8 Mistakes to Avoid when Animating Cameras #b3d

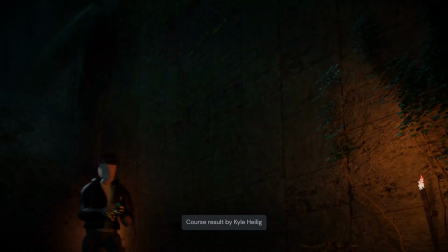One of the things that I enjoy the most about my latest cinematic course is the student exercises.
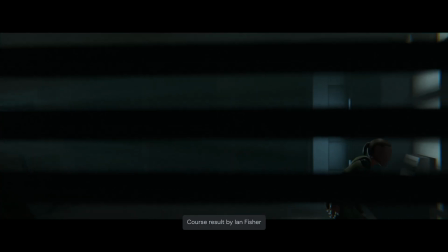Already some truly excellent results are starting to pour in and I couldn't be happier to see them.
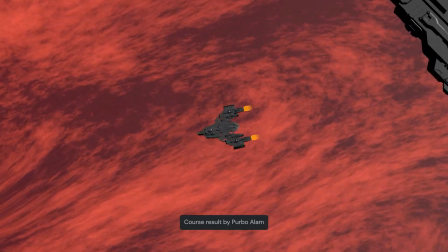In the course I love to give feedback to every single one and that actually gives me a unique opportunity.
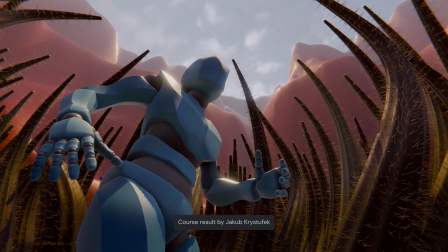I can observe and gather the most frequent errors or flaws that students make when creating their cinematic shots.
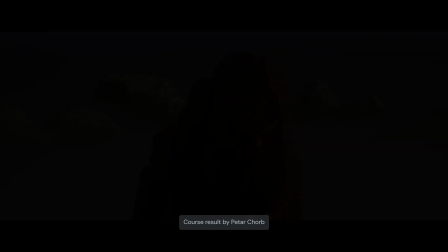In today's video I've collected eight of the most common ones,
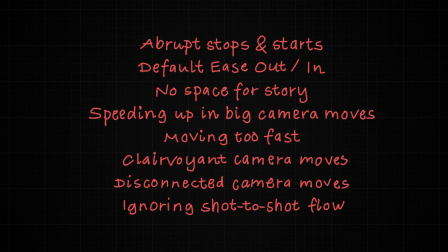focusing on one of the most important areas for every CG filmmaker, the camera work.
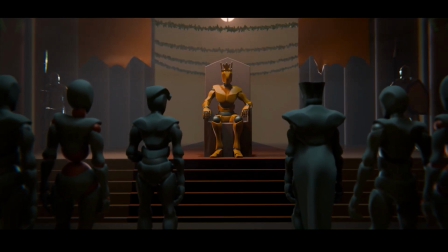This video is part of my Master Cinematic Storytelling in Blender,
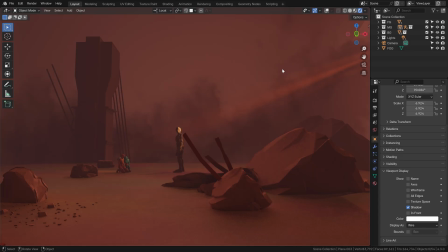where I've collected everything that I've learned at film school into one course that teaches cinematography from the ground up,
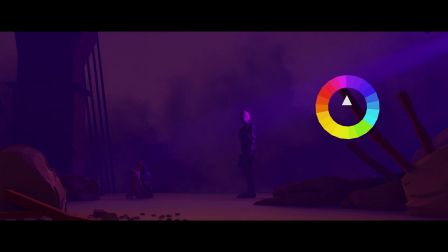translated into the language of 3D. Contrasts and colors, lighting, camera work and sequencing of shots,
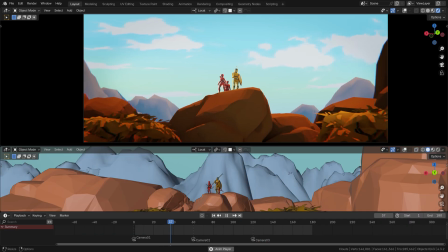basically everything I use every day in my professional and personal work, it's all there.
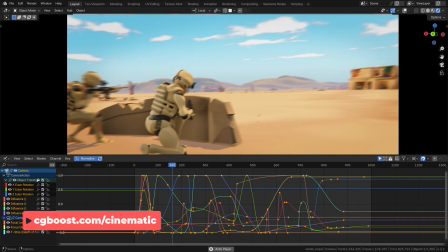So if you're serious about 3D filmmaking and directing, this course is made for you.
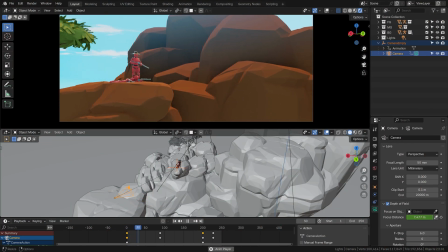So you have your wonderful cinematic shot, for example this arc shot, your camera moves around the character,
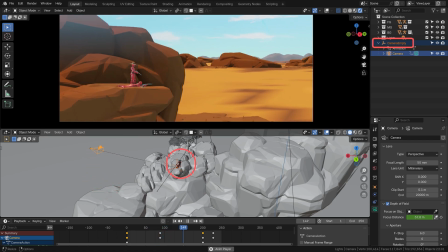parented to this rotating empty and revealing this landscape on the other side of the scene, and then it just stops.
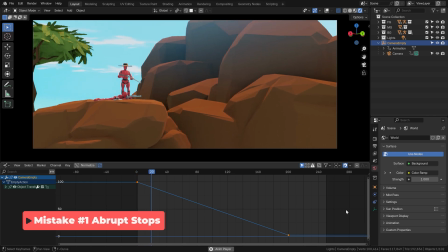That's such a pity, it instantly kills the believability of the camera move.
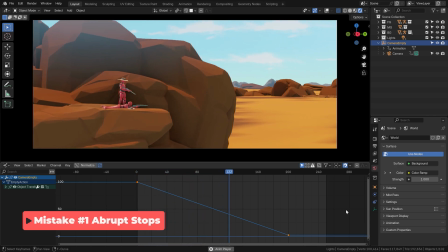You always want to think about a real camera and how fast it would move to stop.
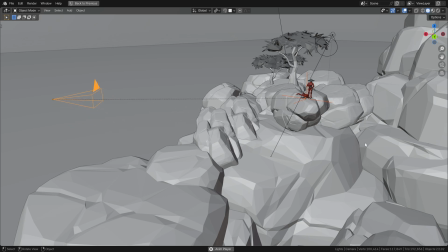Usually it's not that abrupt, the camera has weight and there's some movement inertia so it's very unnatural to hold the movement at once.
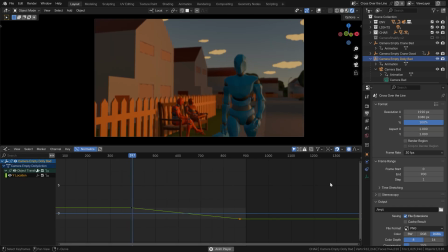These rapid stops and starts to animation frequently appear in early student results,
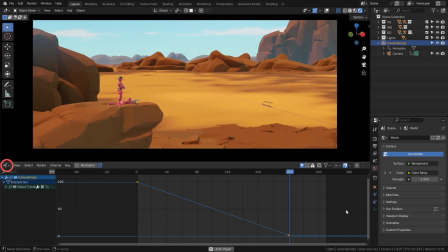especially before they learn about Bézier curves in the graph editor. And yes, those are the answer.
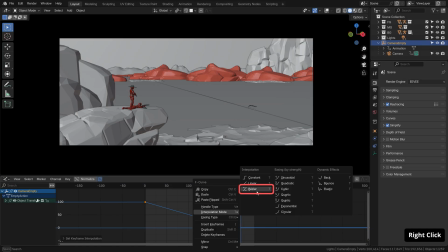You just switch your keyframe handle to this Bézier type and now we can see how it slows down gradually,
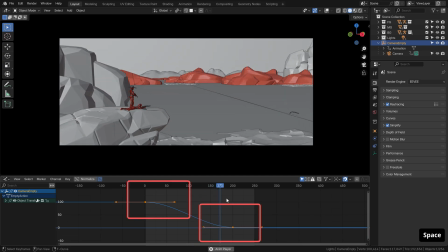visually indicated by this Bézier curve here.
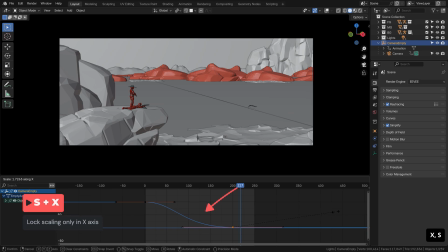Scale it with S and lock the scaling in the x-axis to scale it only horizontally, changing the size and shape of this curve. The more you scale it like this, the longer the camera move will take to slow down.
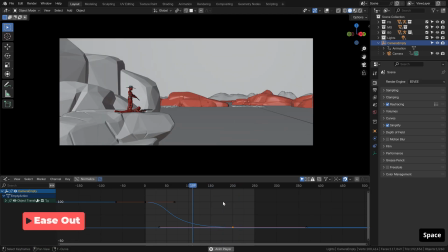This is called an ease-out and you really want to add it to your camera movement techniques.
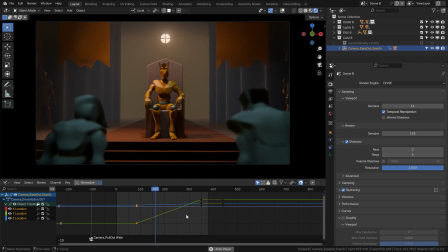The same thing by the applies to starting your motion. Don't just start it abruptly, make the camera pick up speed over time.
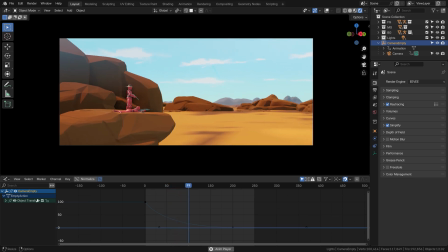While we're on the topic of Bézier curves and ease-ins, it's also not advisable to use the ones Blender gives you by default.
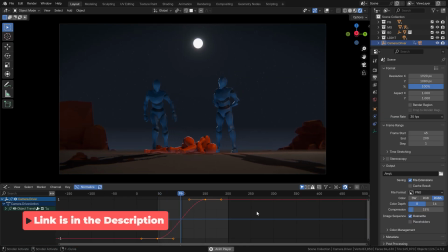I already mentioned this in my previous video here on the CGBoost channel, but one of the cardinal sins of camera animation,
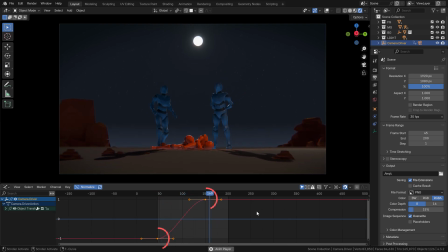at least in my book, is to slap a default ease-out, ease-in animation on a camera and call it done.
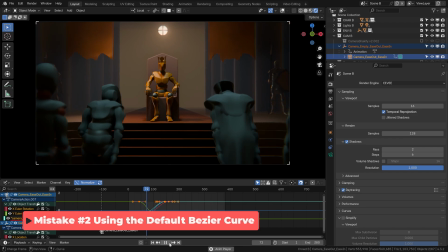It feels so artificial, so computer-generated and perfect, it just doesn't work.
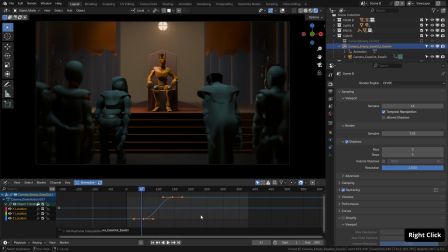You'll do much better to play with the curve, scaling it at least a bit,
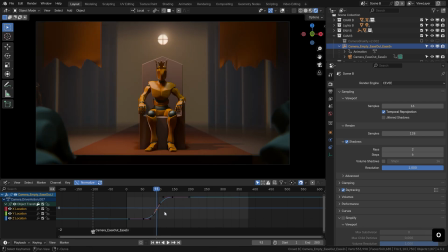maybe adding a few more keyframes in between, breaking up the uniformity.
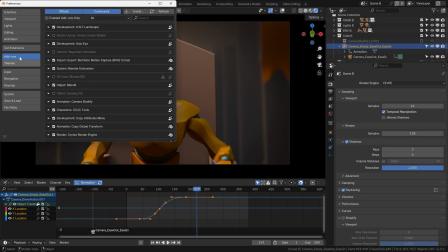At the very least, you can use the very convenient Shakeify add-on from the extensions
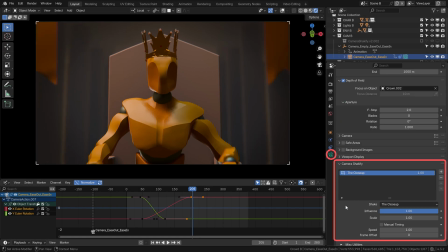to add this nice camera shake. So now the camera move starts off slowly,
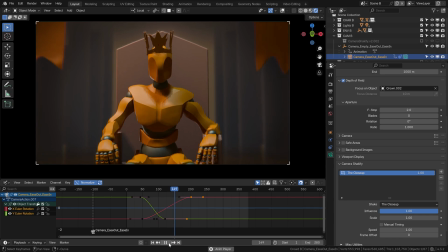speeds up and then slowly stops while constantly having this camera shake on.
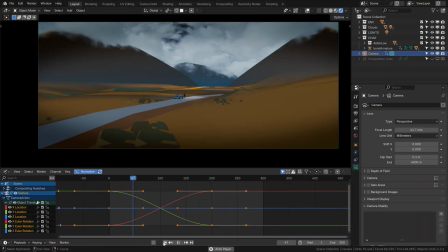Much more randomized. Especially for these sorts of large scale shots, it feels weird showing the camera speeding up.
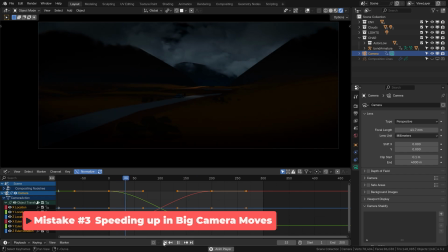When you think about it,
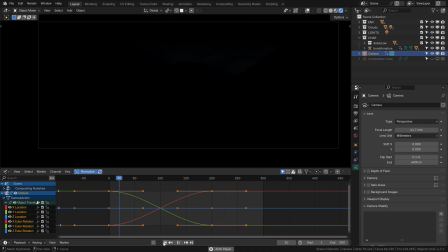the camera operator would probably be on an already moving plane or helicopter and we would cut into the shot with the movement already
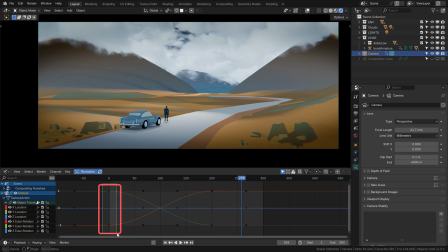happening so that's why it's best to scale all these keyframe bezier curves at the beginning of the animation all the way to zero that way
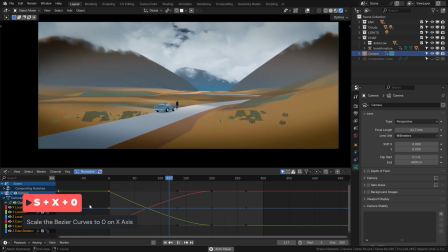there is no ease-out that's what I did in majority of my master
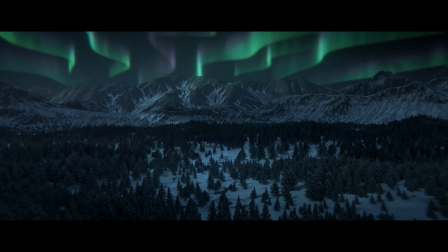3d environment course shots and nowhere do you see the shots actually speeding up
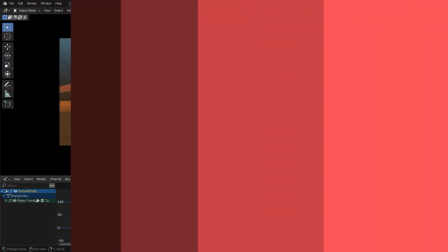from static position back to our arc shot often
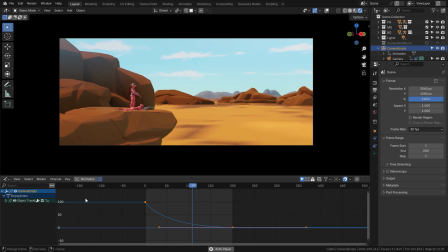what What I see is a focus only on the actual camera move and once it's done,
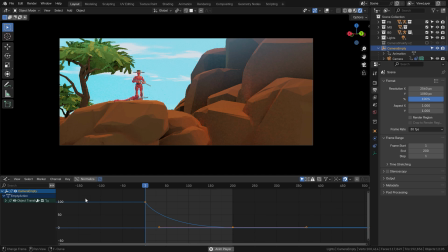the shot ends. That's not however why we do the camera move.
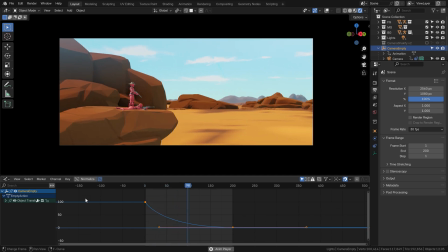We do these sorts of shots to reveal something new happening, some new part of the story.
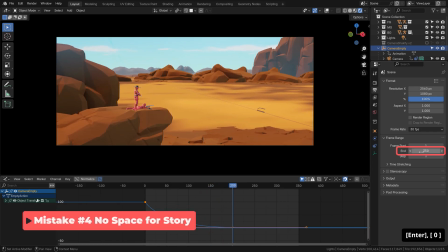That's why we need to give the audience at least a few moments to absorb it after we're done with the move. Don't end the shot too soon, give the audience time to enjoy the view.
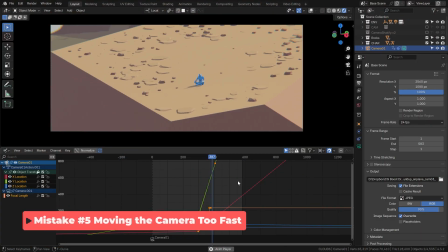What I also often encountered, especially with these big aerial moves and sweeping landscape shots, is that the camera flies a bit too fast.
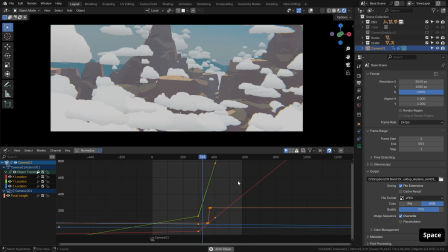Once again, it's better to stick to reality. How fast would a camera operator, let's say on board a helicopter, fly with the camera to capture such a shot? Surely not this fast.
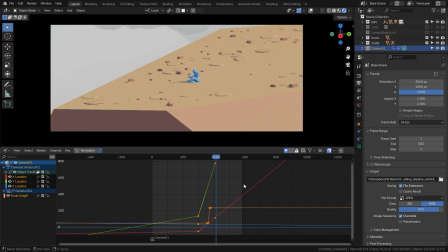Of course, nowadays camera drones can move pretty fast, but unless you specifically want to achieve a feeling of a drone shot,
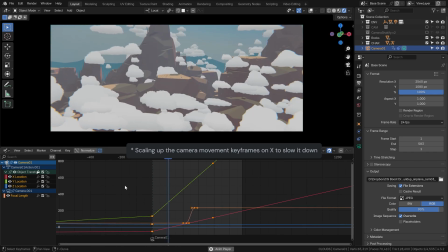I would say take your time, slow it down and immediately you'll make your big camera moves more real and more epic.
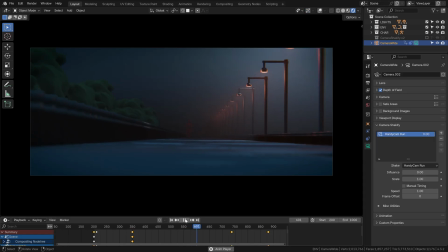Connected to this, don't make your camera shake disproportionately faster than your camera move. If your camera moves at walking speed, having the shake simulate a wild run is definitely not ideal. So always try to match the energy of the move and the shake.
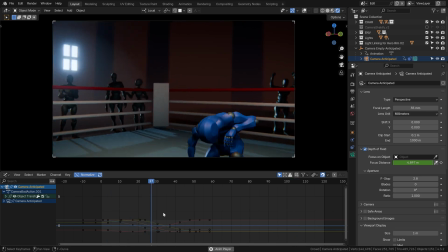There is something wrong here. Even though the filmmaker knows that the character is going to stand up into this precise position,
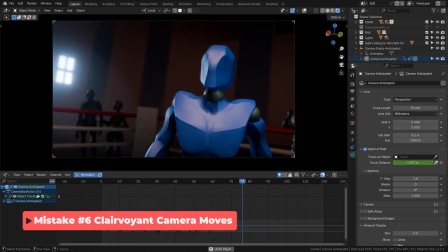it feels very weird that the camera goes there ahead of the character. It's like the filmmaker is clairvoyant.
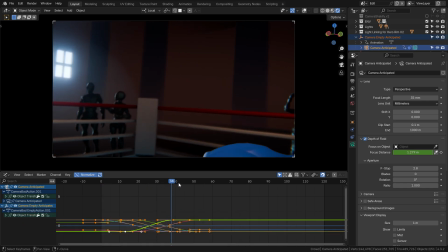Here's a simple camera movement rule for you. Never let your camera get ahead of your character's action.
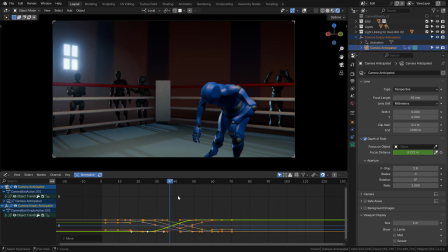Always follow their movement, trying to add a bit of a lag, as if you're constantly trying to catch up.
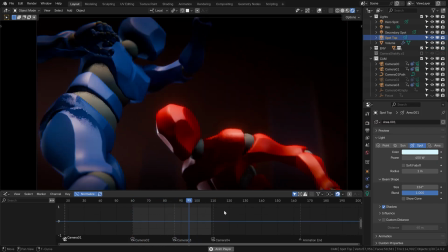For example here in this short action scene I do not move my camera immediately with the character's movements.
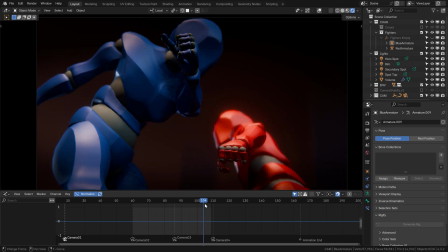I lag behind a little and when the camera follows the movement the arm is actually already somewhere else with the camera struggling to catch up.
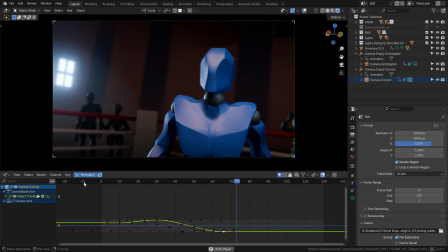The directors of photography usually want to evoke a feeling like they're watching the shot for the first time along with the audience.
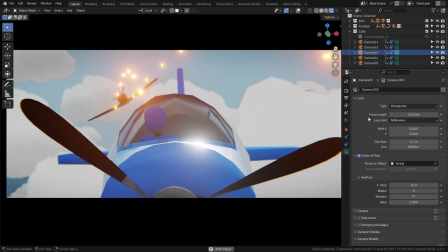In my full master cinematic storytelling course I dive deeper into all sorts of camera move types and how to direct them in your 3D scenes.
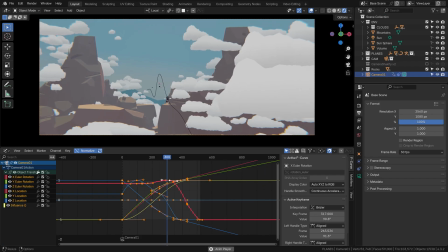I'll teach you my workflows for camera movements from aerial flybys to documentary style.
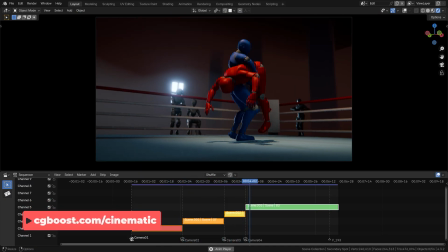And that's just one part of the course. In the rest I teach basically everything a beginner 3D filmmaker needs to start making short films in blender.
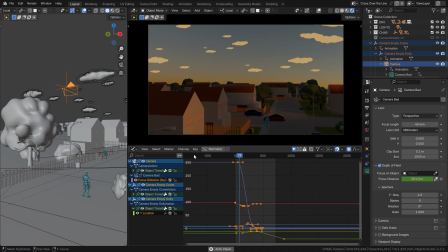In this scene I combined two camera moves.
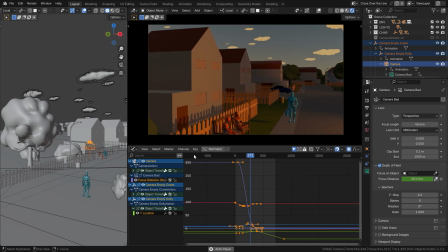A crane shot going down towards the street and right after it a dolly move. But this, this is where the problem lies. The disconnection between move 1 and move 2 is too obvious.
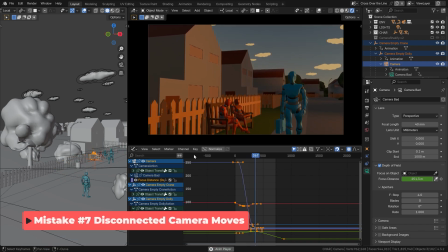One camera movement ends, there's nothing happening and the other one starts.
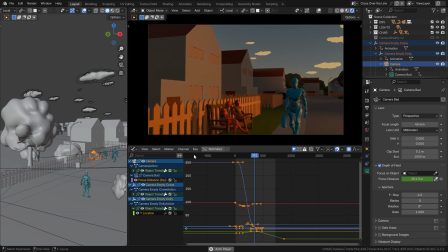Instead we usually want to blend the moves together at least a little bit.
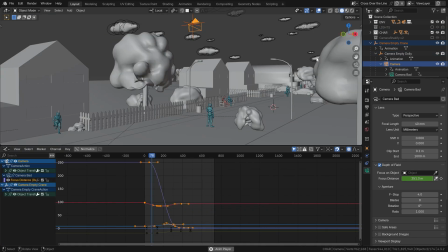My tip for these scenarios where you have more camera moves connected together is put each one on a separate empty object to which you parent your camera. In this case I have my crane empty which is moving down and then I have the dolly empty
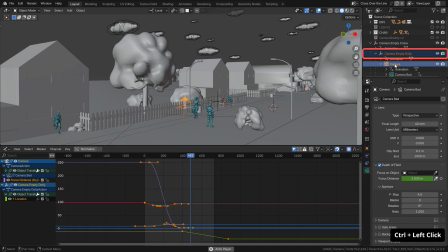parents it to the crane empty and this one starts moving the camera after the dolly empty does its job.